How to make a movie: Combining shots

Hey guys, my name is Roman and today I'm going to tell you about the montage rule the movie professionals use. Over the next 5 minutes, you'll learn how to make shots of various sizes and how to edit them just right. Let's get started! The first time I held a video camera, I was like, I'm about to create a real movie. Unfortunately for me, you couldn't watch my first videos for more than 10 seconds. The shots looked very random, with no logic whatsoever.
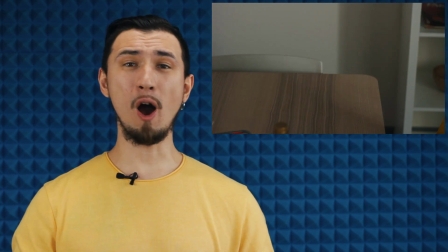0:29 It was also pretty boring to watch. Now I know that I made a whole lot of basic mistakes when I was shooting and when I was editing.
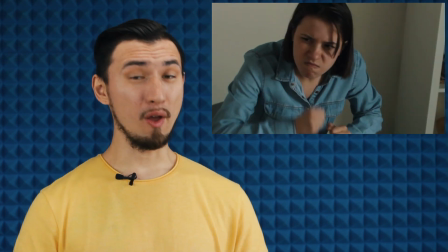0:37 One of my worst mistakes in this example was that the size of the shots didn't match.
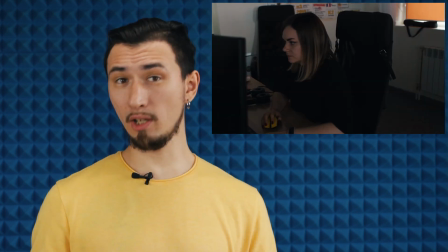0:42 I had no clue whether the shots needed to be a master or a close-up and how to combine different shots in the editing stage. Today I will tell you about one particular rule that's applied in cinematography which will help you avoid my mistake. Even if you're not going to shoot a long movie, mismatched shots will spoil the end result. It's always painful to watch something like this. There is a rule that tells us to combine different shots using logic rather than randomly. Following this rule, an experienced film editor can make magic in movies. Viewers are drawn into the story and feel like they're immersed in the events on the screen, with no special effects needed. Shots of a particular size and scale can be divided into 5 types. Let's start with the largest one.
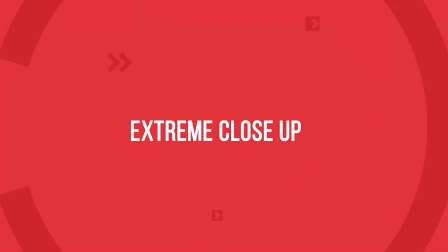1:27 The extreme close-up is a shot that captures just the movement of some parts of the face, like eyes,
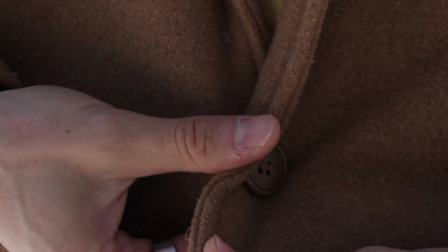1:33 nose or mouth, for instance, or some small object like part of a phone or a tea leaf swirling in a mug.
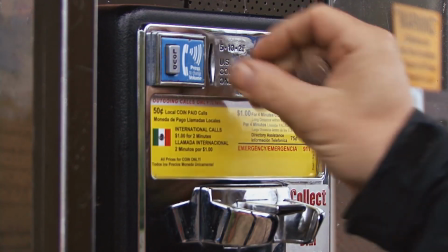1:40 Just as in a good book, one little detail in a video can tell a lot about a character, setting or storyline.
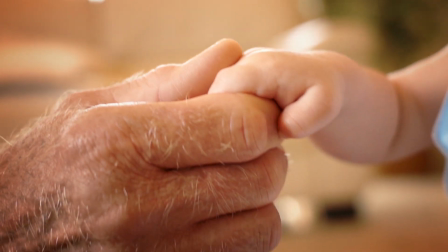1:47 The calloused hands of a hard worker, stretches on an old man's watch, or perfectly polished door handles in a luxury hotel. The close-up is a shot in which someone's head takes up most of the shot.
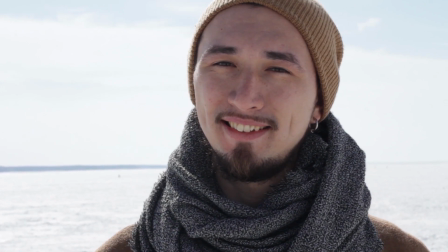1:59 It's the closest we should get to show a character without going too much into detail.
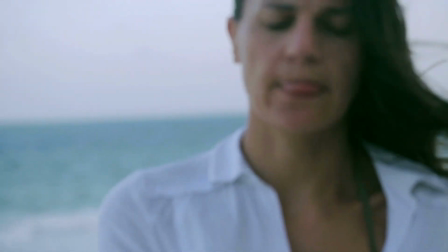2:04 It's great for when we need to highlight emotions rather than actions. It's as if we reduce the distance between the character and viewer.
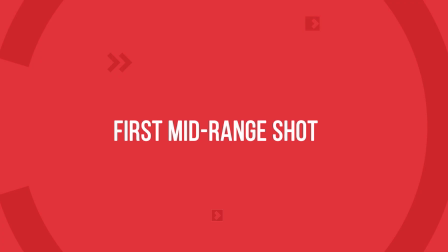2:13 The atmosphere gets more intimate. The first mid-range shot frames a person from the waist up.
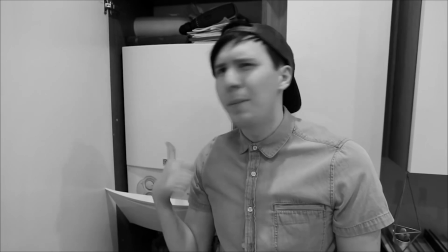2:19 Most commonly, we get to see this when the host is on camera. In movies and YouTube shorts, it's typically used in dialogue scenes.
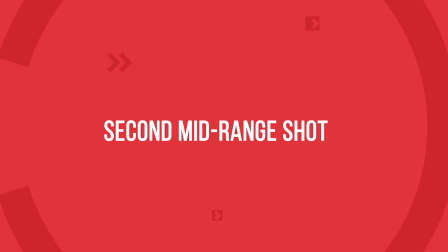2:27 The second mid-range shot shows a character from the knees up.
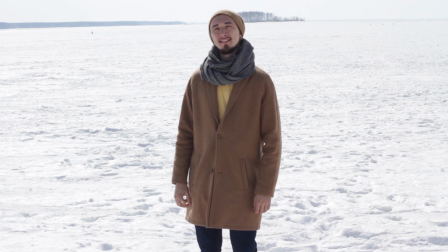2:31 There is more space in the shot, which means it is easier to show actions of the character and the setting in which the action takes place.
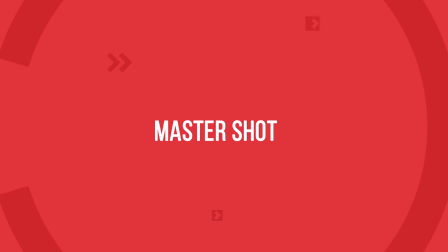2:38 The master shot features the entire person from head to toe.
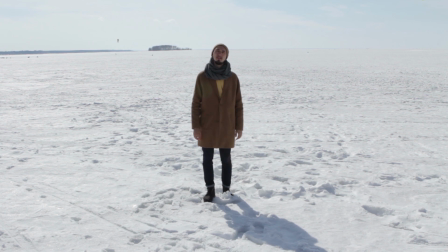2:42 The viewer is much further from the character now, not directly engaged in what's happening, but rather observing from afar.
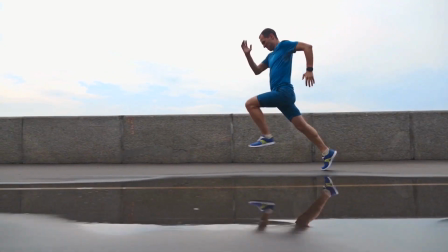2:49 If we need to capture the location, meaning the setting of the scene, the master shot is a perfect match for editing.
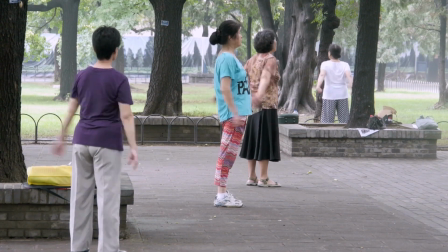2:55 Whether the character is running from gangsters, doing physical exercises, or showing off a new coat, the master shot will take care of everything. The long shot frames a person who takes up only little space in the shot. The person can hardly be seen.
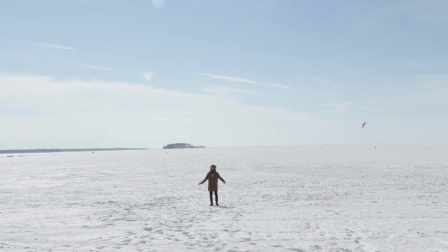3:09 The scale of the setting is instantly clear though. This type of shot establishes the setting of the particular scene.
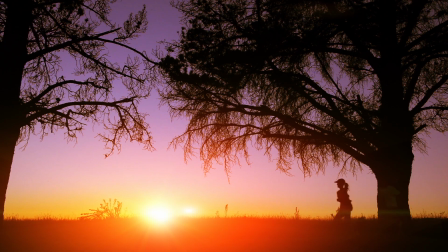3:16 It is best suited for shots with large-scale landscapes of mountains, oceans, woods, or fields.
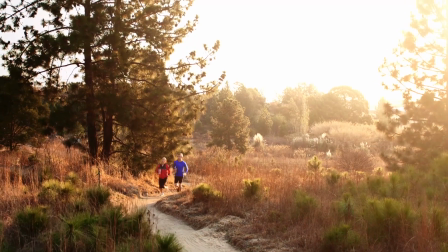3:22 The viewer will get to see just how small a human is with the power of nature in the background. Okay, now we figured out all these shots, but how do we join them so they make sense? Aha, that's the trickiest part. It's not as intuitive as you might think. You never use the next size up approach. Here's what you should do. The close-up and the second mid-shot.
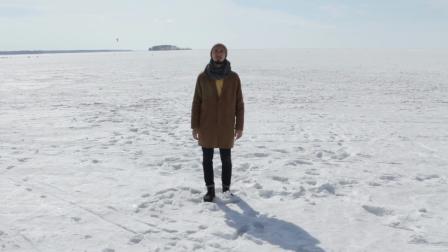3:45 The second mid-shot, the long shot, the master shot, the first mid-shot, and so on.
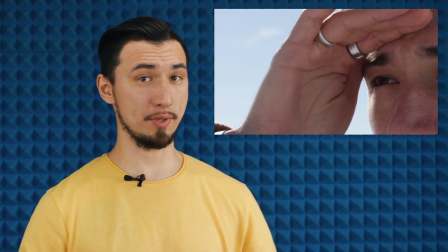3:51 The exception is when the close-up is editing with the extreme close-up and the master shot is edited with the long shot.
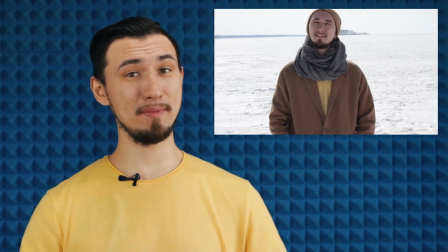3:58 Well, this is how it should not be done. The close-up, the first mid-shot, the second mid-shot, the master shot, or in reverse order.